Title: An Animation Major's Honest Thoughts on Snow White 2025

In the original, the huntsman cuts out the heart of a pig to present to the Queen in hopes she never realizes Snow's still alive.
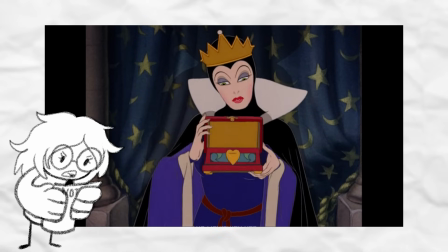(20:36)
And it's not like they show it ever in the film, they just kind of like have it open.
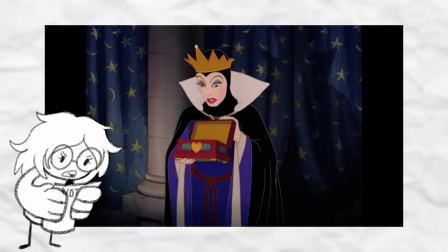(20:40)
It's shot from an angle where you can't see the inside of the box, but people talk about, oh, the heart of a pig!
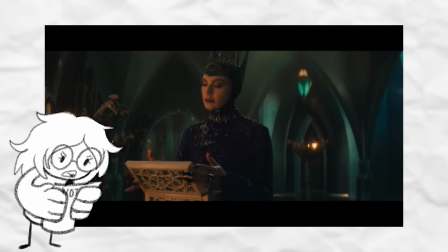(20:47)
In the remake, the mirror reveals that Snow is still alive, and the Queen opens the box and she pulls out the same apple that the huntsman was given by Snow. First of all, you're telling me she didn't open that box once to check to see that he actually put Snow's heart in it? That's something the original got right, at least. You could argue the same as the ropes thing, where she's so confident in her ruling power that she doesn't think the huntsman would dare defy her, but it stops being believable with this one and starts making her look stupid. Second, come on, put the pig heart in the new movie.
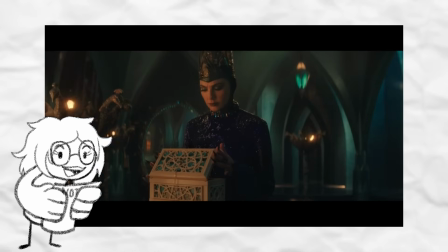(21:15)
How sick would that have been to see the Queen pull out a heart when examining the box?
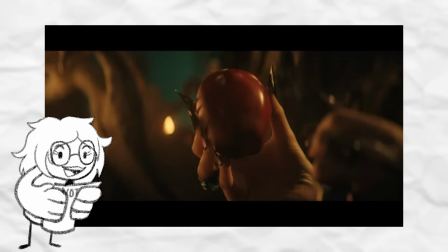(21:18)
I only believe they didn't do that because modern Disney makes movies like this to reach the lowest common denominator, and they don't want to risk alienating little kids by being remotely adult.
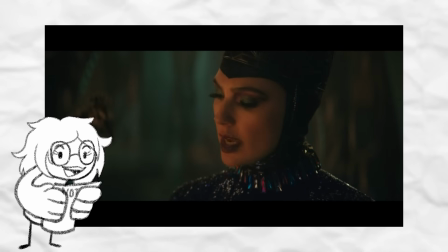(21:27)
And we can't have the pig heart even in reference and not actually shown on screen. We gotta make it family friendly.
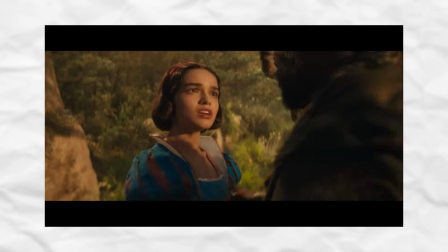(21:33)
Boo! Before Snow runs off, the huntsman says a quick thing about how the Queen lied about what happened to Snow's father. I'll say it here so as to not keep you in suspense. The Queen killed him. They never explain how, they just tell you that the Queen killed him.
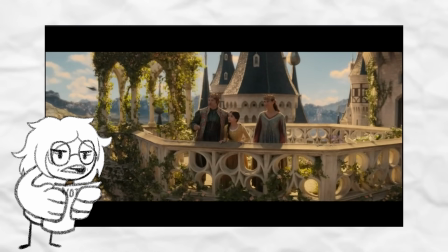(21:45)
For a movie that took a lot of time to flesh out everything else about Snow's story, I feel like this is something that doesn't get enough attention.
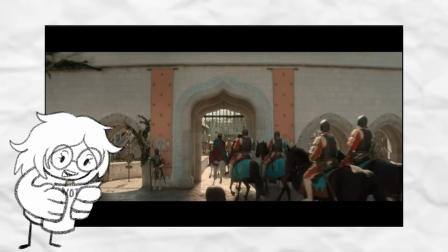(21:52)
Did she stab him to death and then dump the body where it couldn't be found? Did she purposefully send him off to war or somewhere where she'd set up a trap for him so he'd die?
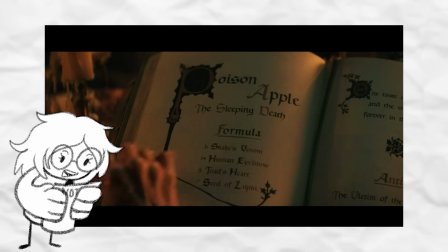(22:01)
Did she pull a 12 Dancing Princesses and poison him? That'd be fitting for her since, you know, apple. They never say what happened, and the huntsman doesn't tell Snow either because he said too much and he doesn't have time to explain and she needs to run now, which, it's 3 words. Just say she killed him and then Snow can run without being left wondering what happened to her dad.
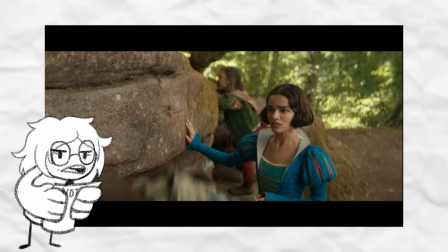(22:19)
Though I guess if he did that, Snow wouldn't feel determined enough to meet back up with the potato thief love interest to see if he knows where her dad is or something.
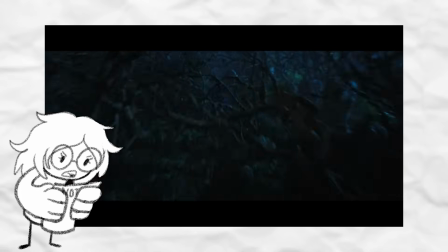(22:26)
I don't know. So Snow runs into the woods and it's way less cool. The lighting feels too bright and they decide to have the branches more literally reach out to grab her instead of what happens in the original where the branches simply
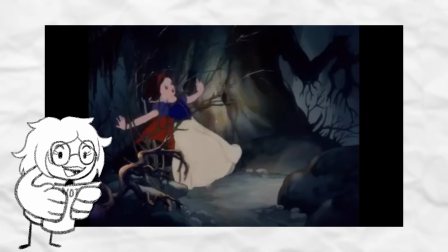(22:37)
catch on Snow's dress and she's so scared that she imagines the branches as grasping hands in her fit of fear.
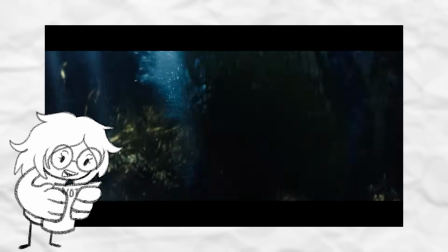(22:43)
Eventually, Snow runs and falls into the river and is swept downstream until she's able to get up and out, and then finds a deer.
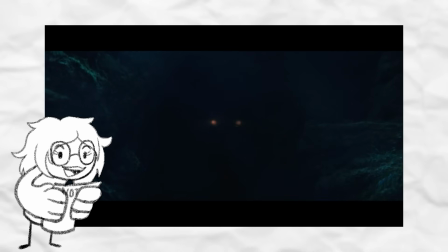(22:49)
The only credit I'll give this downgrade of a scene is only the deer's eyes are visible in the darkness before Snow realizes it's not some dangerous animal.
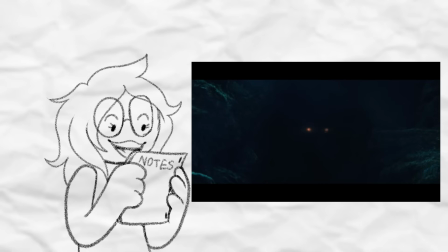(22:56)
And the way they render the eyes makes it look more like an alligator, so that's kinda neat.
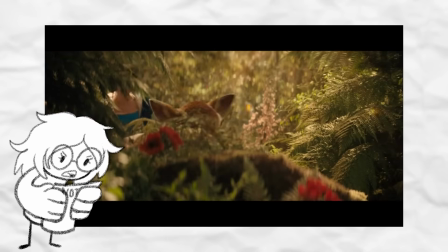(22:59)
Anyways, she gives the deer a now soggy piece of bread that she had on her, and then she follows it as it and other animals kinda just lead her to the dwarf's house. Now, in terms of the scene of her being led to the house itself, in the original, you had Snow sitting for a second to recuperate and interact with the animals before she herself was like, "Do you know where I could stay for the night?" The scene made sense.
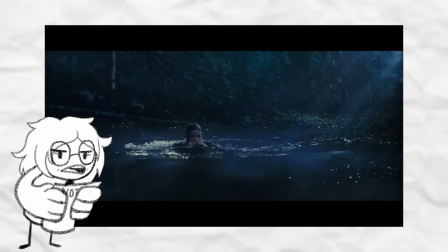(23:20)
But this feels like they were going down a list like, okay, she's done the running around scared in the woods bit, now the animals need to lead her to the cabin, without much more thought to it. They needed more time for the bajillion new things they added to the film, I suppose. Also, if it's not obvious, the number smile in a song doesn't appear in this movie.
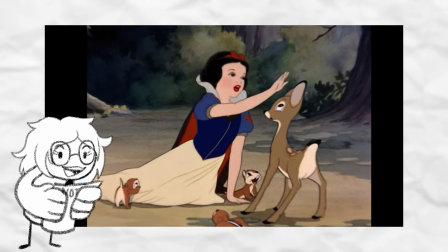(23:36)
We've got no time for a song meant to make people less sad during the Great Depression because that's one of the reasons why Snow is so kind and happy despite all the stuff she's gone through.
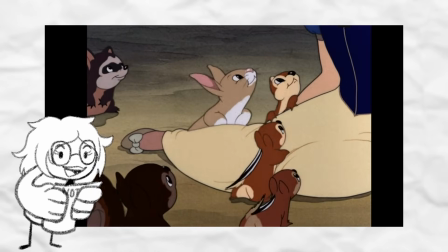(23:44)
She's meant to help people be less sad during the Great Depression. That's too unrealistic for our new and better Snow White,
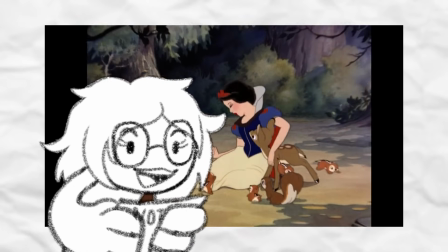(23:51)
even though we're literally working with the message of being kind to each other even in dark and desperate situations,
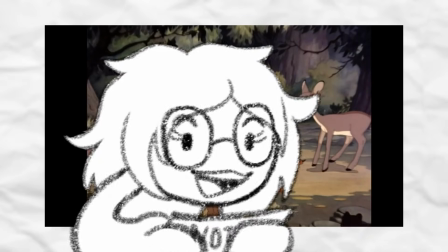(23:56)
and we could have easily retooled this song to fit perfectly within those themes. They did keep Hi-Ho though. It's one of the 3 songs from the original they kept, though the songs had almost all their lyrics rewritten, and in Silly Song's case, it's only a minute long and the lyrics are gone.
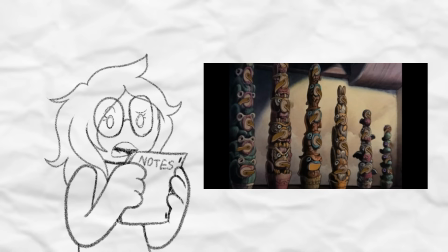(24:10)
It's just yodeling, and they don't even have Grumpy playing the sick wood-carved organ. They did a live-action Lion King Be Prepared to this thing.
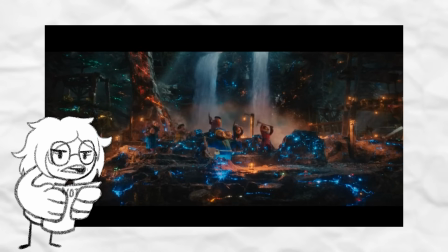(24:17)
So I say they barely count as being reused.
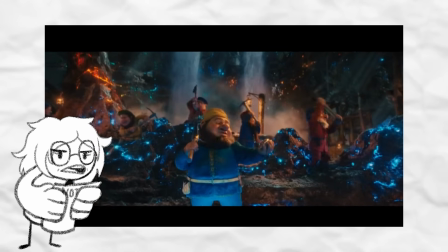(24:19)
Hi-Ho's new lyrics lyrics include establishing the dwarves better because Lord knows the rest of this dumpster fire doesn't take the time to help you to get to know them.
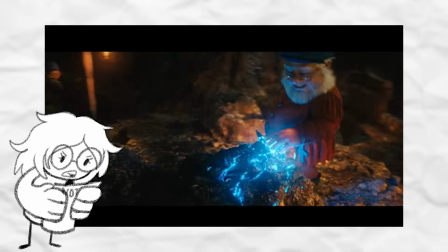(24:26)
Also, there's a detail they establish in the song about how the dwarves have magic hands that make the ore veins in the rocks light up so they can more easily mine the earth.